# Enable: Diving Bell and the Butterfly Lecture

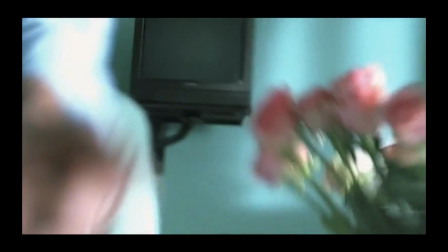495s
We're familiar, of course, with the technique of voiceover,
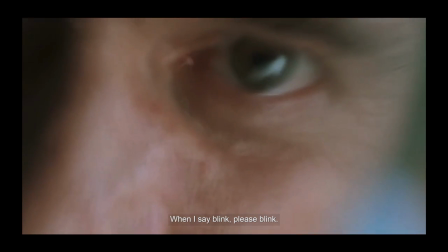499s
which often provides viewers with privileged access to the depth of a character's mental subjectivity through interior monologue.
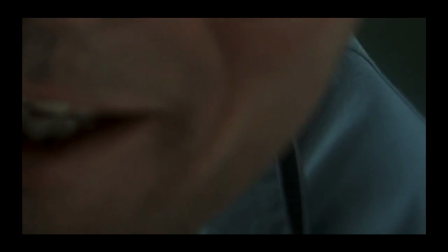508s
But how would you describe this film's treatment of voice?
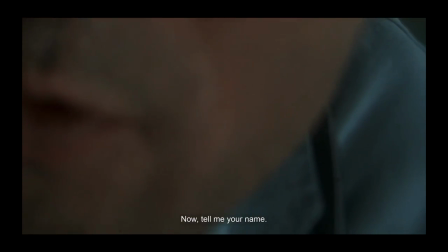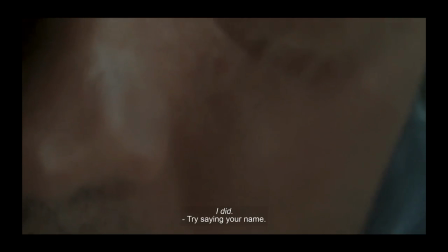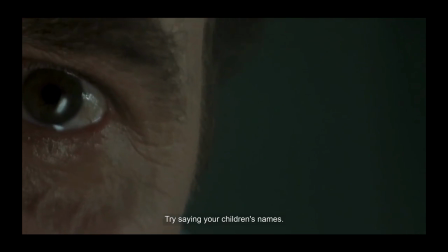525s Jean-Dominique Bobbi. Essayez de dire les prénoms de vos enfants.
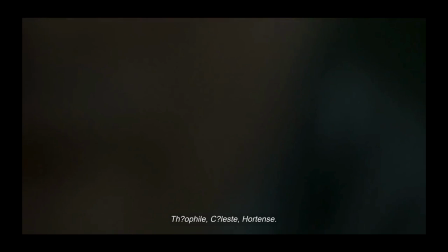532s
It's not a typical voiceover. It's not thought made audible, but a voice rendered inaudible.
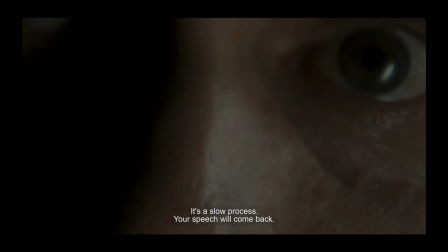540s
We are silent witnesses to this sound that generates unbearable dramatic ironies,
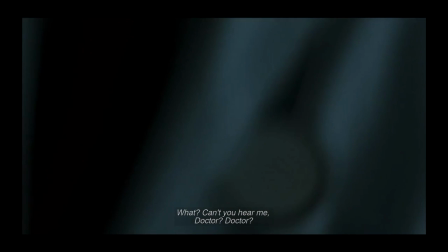547s
as well as frequent inside jokes. Let's take a look at how our bodies are grafted into the film in its opening scenes. Following the opening credits, the film falls into about 10 seconds of darkness.
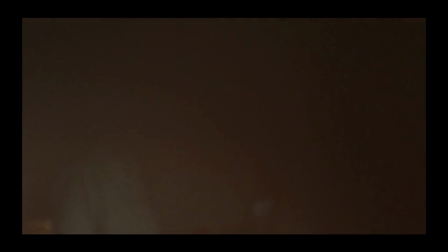569s
We emerge slowly with an iris in. The irish shot, staple of early cinema,
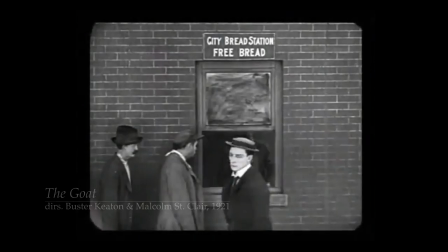577s
hinges on a central analogy of film, that of the camera eye.
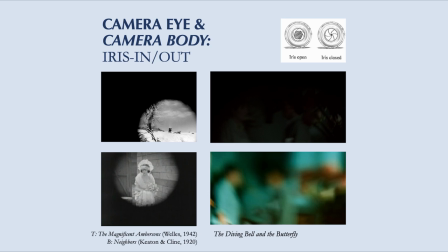583s
A circular mask is placed over the frame to produce a rough analogy between human perception and the camera's vision. This camera is an eye that facilitates our vicarious visual experience.
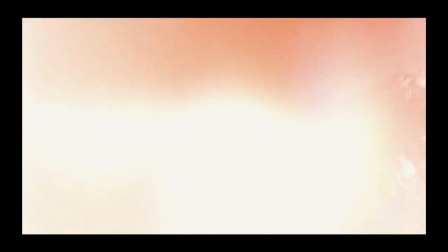598s
Of course, this is a very unconventional treatment of that familiar gesture that we're seeing in this film.
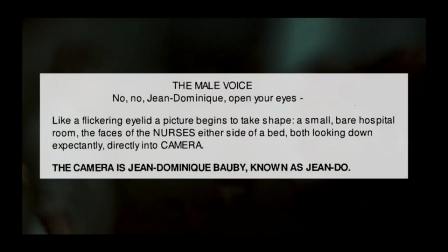606s
As the screenplay denotes, the camera is Jean Do.
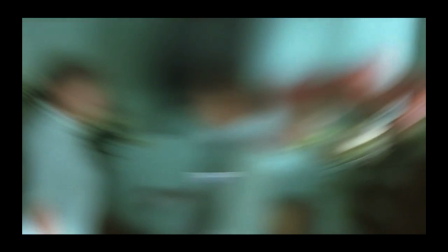612s
This body is not your average or normal body,
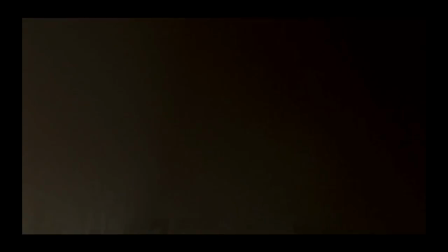616s
which means that this picture isn't fated to be an average or normal film.
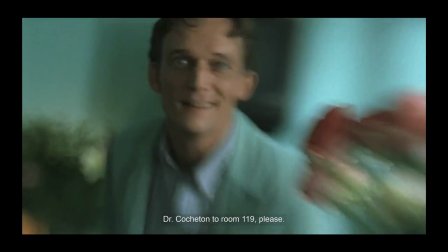622s
This different kind of body presents an opportunity for a different kind of cinematography.
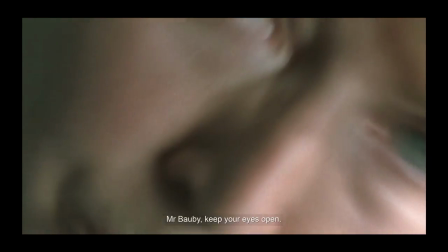627s
And I love how Janusz Kaminski describes this technical and phenomenological challenge.
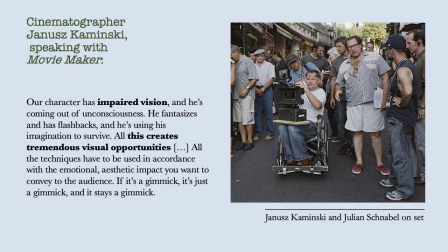634s
This is Kaminski speaking with Movie Maker magazine. Our character has impaired vision, and he's coming out of unconsciousness. He fantasizes and has flashbacks, and he's using his imagination to survive. All this creates tremendous visual opportunities.
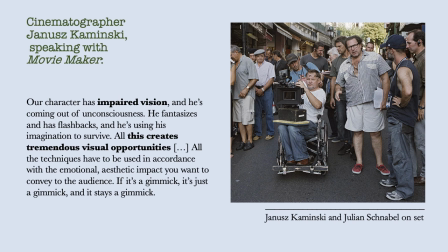652s
While fantasies and flashbacks gesture to the limitless possibilities of cinematic escapism, Kaminsky's first point on impairment suggests that the visual possibilities of film can lie precisely in its limitations. So Kaminsky recognizes impairment as an opportunity. He's grasped a surprising irony of Bobi's condition. Bobi's disability aligns perfectly with the cinema's abilities. His vital, vibrant body is in lockdown. His channel of communication with the sensuous world has been reduced to that tiny little window. But how perfect for filmgoers that is the eye.
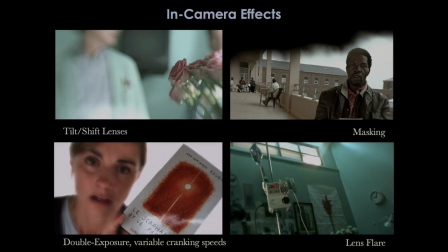701s
The film experiments with a range of ingenious in-camera effects,
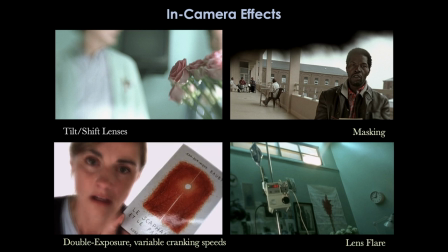705s
from the blur of tilt-shift lensing to lens flare and shallow depth of field that highlight the physicality and the limits of Bobi's new vision. Each channels the abstract and disembodied concept of perspective through
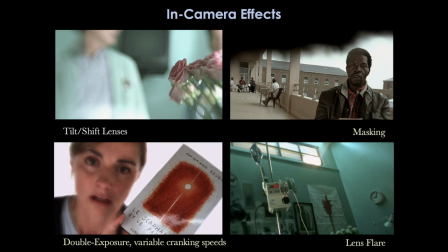722s
a literal lens-based simulation of seeing through Bobi's eyeball. Kaminsky relies primarily on practical effects, using the camera body and his own body, and those are the camera operators, to represent the singularity of Bobie's vision in the moment. For instance, the blink that composes Bobie's written memoir will also give shape to the film,
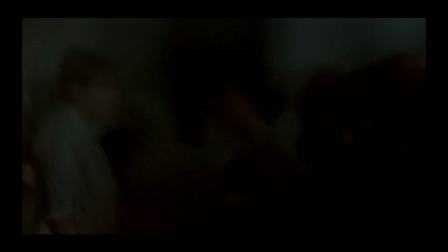749s
and that's an effect that Kaminsky creates simply by closing his thumb and index finger in front of the lens.
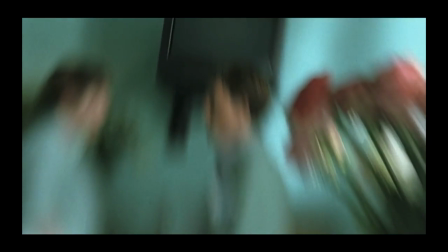760s
Focus is a technique that the cinematographer can use to direct the viewer's attention, but also for expressive purposes.
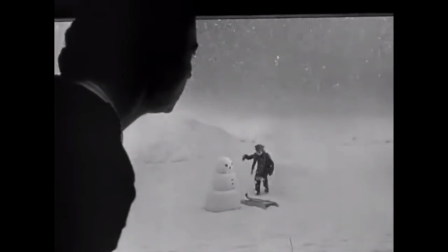769s
The classic example of deep focus is provided by Orson Welles' Citizen Kane in
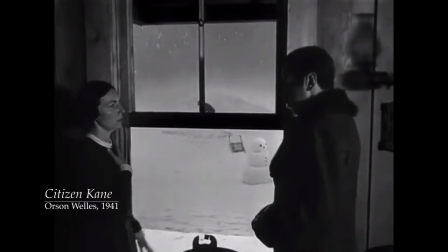775s
the scene where the fate of the young Charles is being decided by a number of adults with varying degrees of authority.
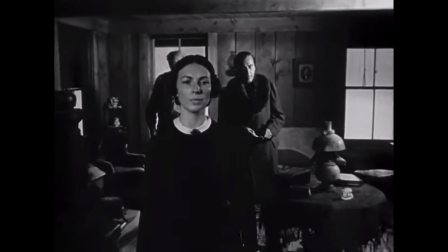783s
When we shoot in deep focus, as Greg Tolland is doing here, we keep the foreground,
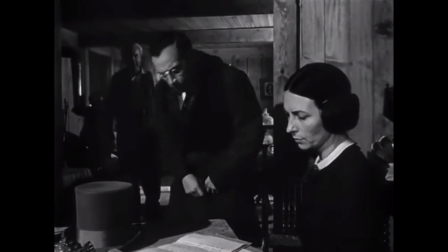789s
the middle ground, and the background simultaneously in acceptably sharp focus.
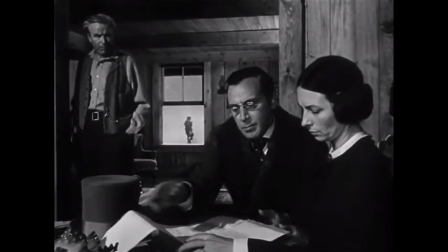795s
That's what deep focus does. But what can it mean?
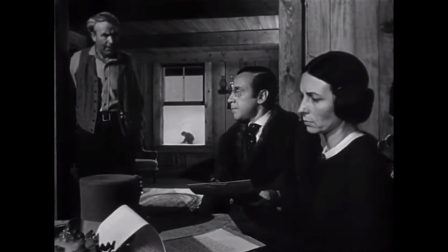800s
Well, this style really emerges as an aesthetic, but also an ethic, of film modernism.
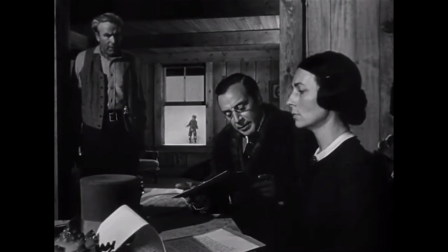808s
Orson Welles, Jean Renoir, Kenzie Mizoguchi, all believe that this technique is best suited to the representation of reality
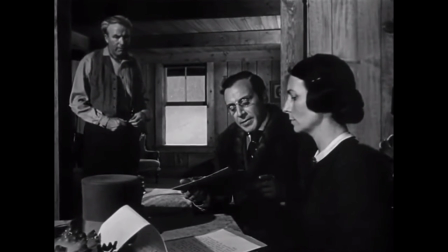816s
because it implicitly challenges any individual perspective and focus.
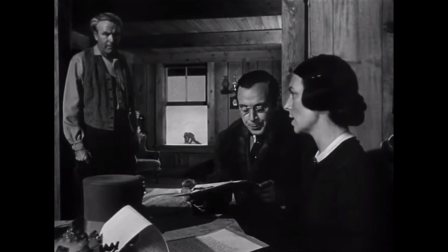822s
It holds objects of mise-en-scene in balance, and the perspectives of different agents in tension.
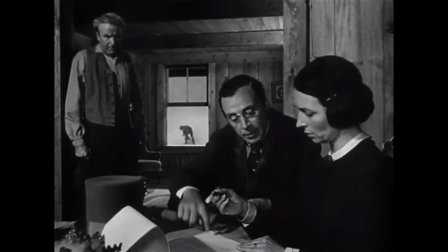830s
In so doing, it signals a breadth of perspective.
Harry, I'm asking you for the last time.
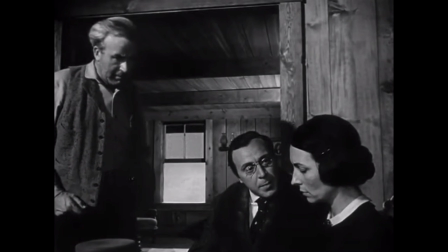837s Anybody think I hadn't been a good husband or a father? The sum of fifty thousand dollars a year is to be paid to you and Mr. Kane as long as you both live, and thereafter to the survivor.
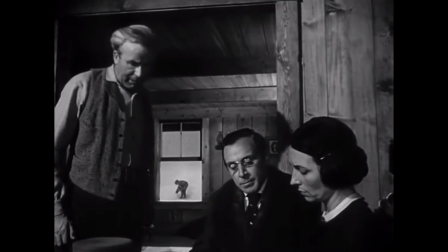846s Well, let's hope it's all for the best. It is. The union power!
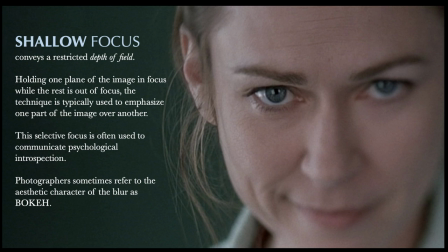854s
Is shallow focus short-sighted, then? Well, we might say that its focus is selective. Its depth of field is restricted. This choice directs or guides our vision with intention.
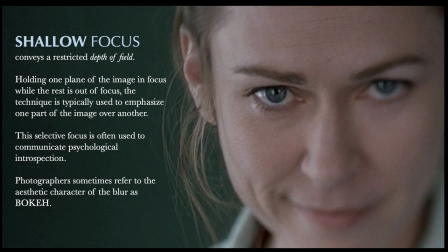870s
It's a technique that's typically used to emphasize one part of the image over another. And this selective focus is often used to communicate psychological introspection.
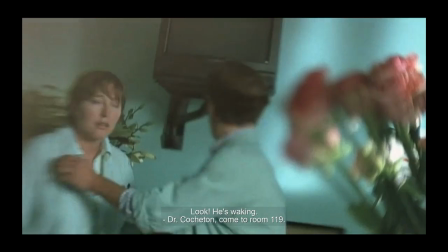881s
What we see in Diving Bell's opening, however, isn't so much about commanding the viewer's perspective, but demonstrating the lack of visual control that Bobi experiences. How is Kaminsky producing these chaotic images, which seem to simulate Bobi's wandering eye, roving around the room, pulling tiny objects into focus when it can? down. It's worth pausing here to admit that I don't know. In this class, you're being asked to perform visual analysis, which involves practicing reflective observation and trying to name what you see with some precision. You'll find that you don't always already possess the right words or technical language to do that.
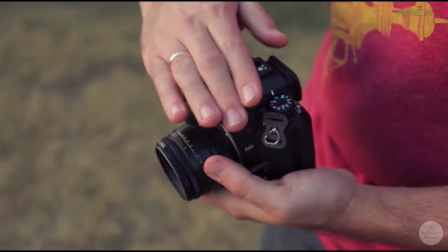934s
So look it up. That's what I did, and here's what I found.
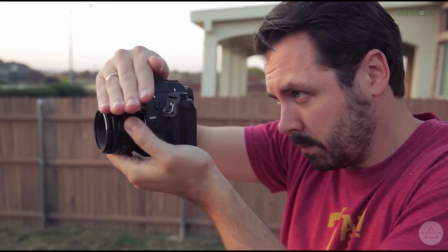939s
Kaminsky could have done something quite basic here, a little bit like the blink in front of the camera.
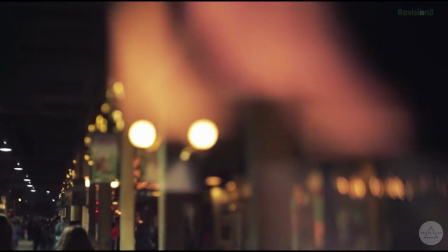945s
He could be hand holding the lens in front of the camera mount and twisting it around.
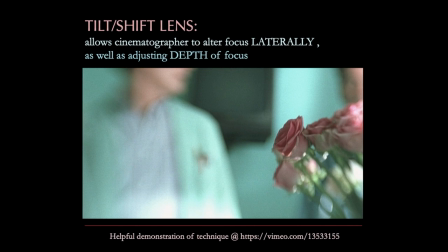951s
That's called lens whacking. Another option, which seems to have been his method, would be to use a tilt shift lens. Really cool camera tool that's worth examining in a quick tutorial. wheel.
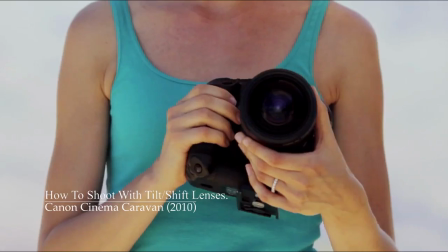964s So here I've got the 17mm tilt shift and it's got various knobs and dials on it.
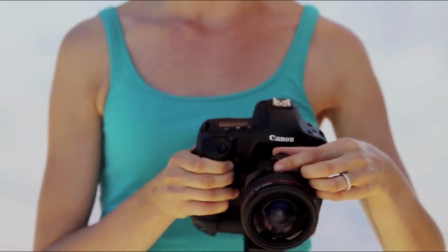971s So I'll start with this one which is the tilt function.
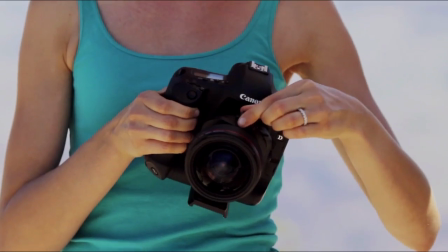974s So as I turn this wheel here you can see that the lens itself is actually bending pretty much right down the middle.
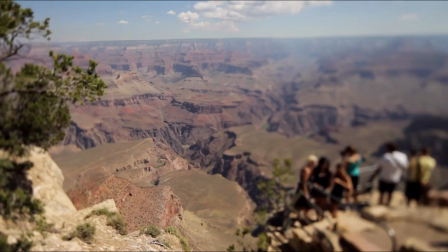983s Now what this is doing is changing my plane of focus. What do I mean by plane of focus exactly?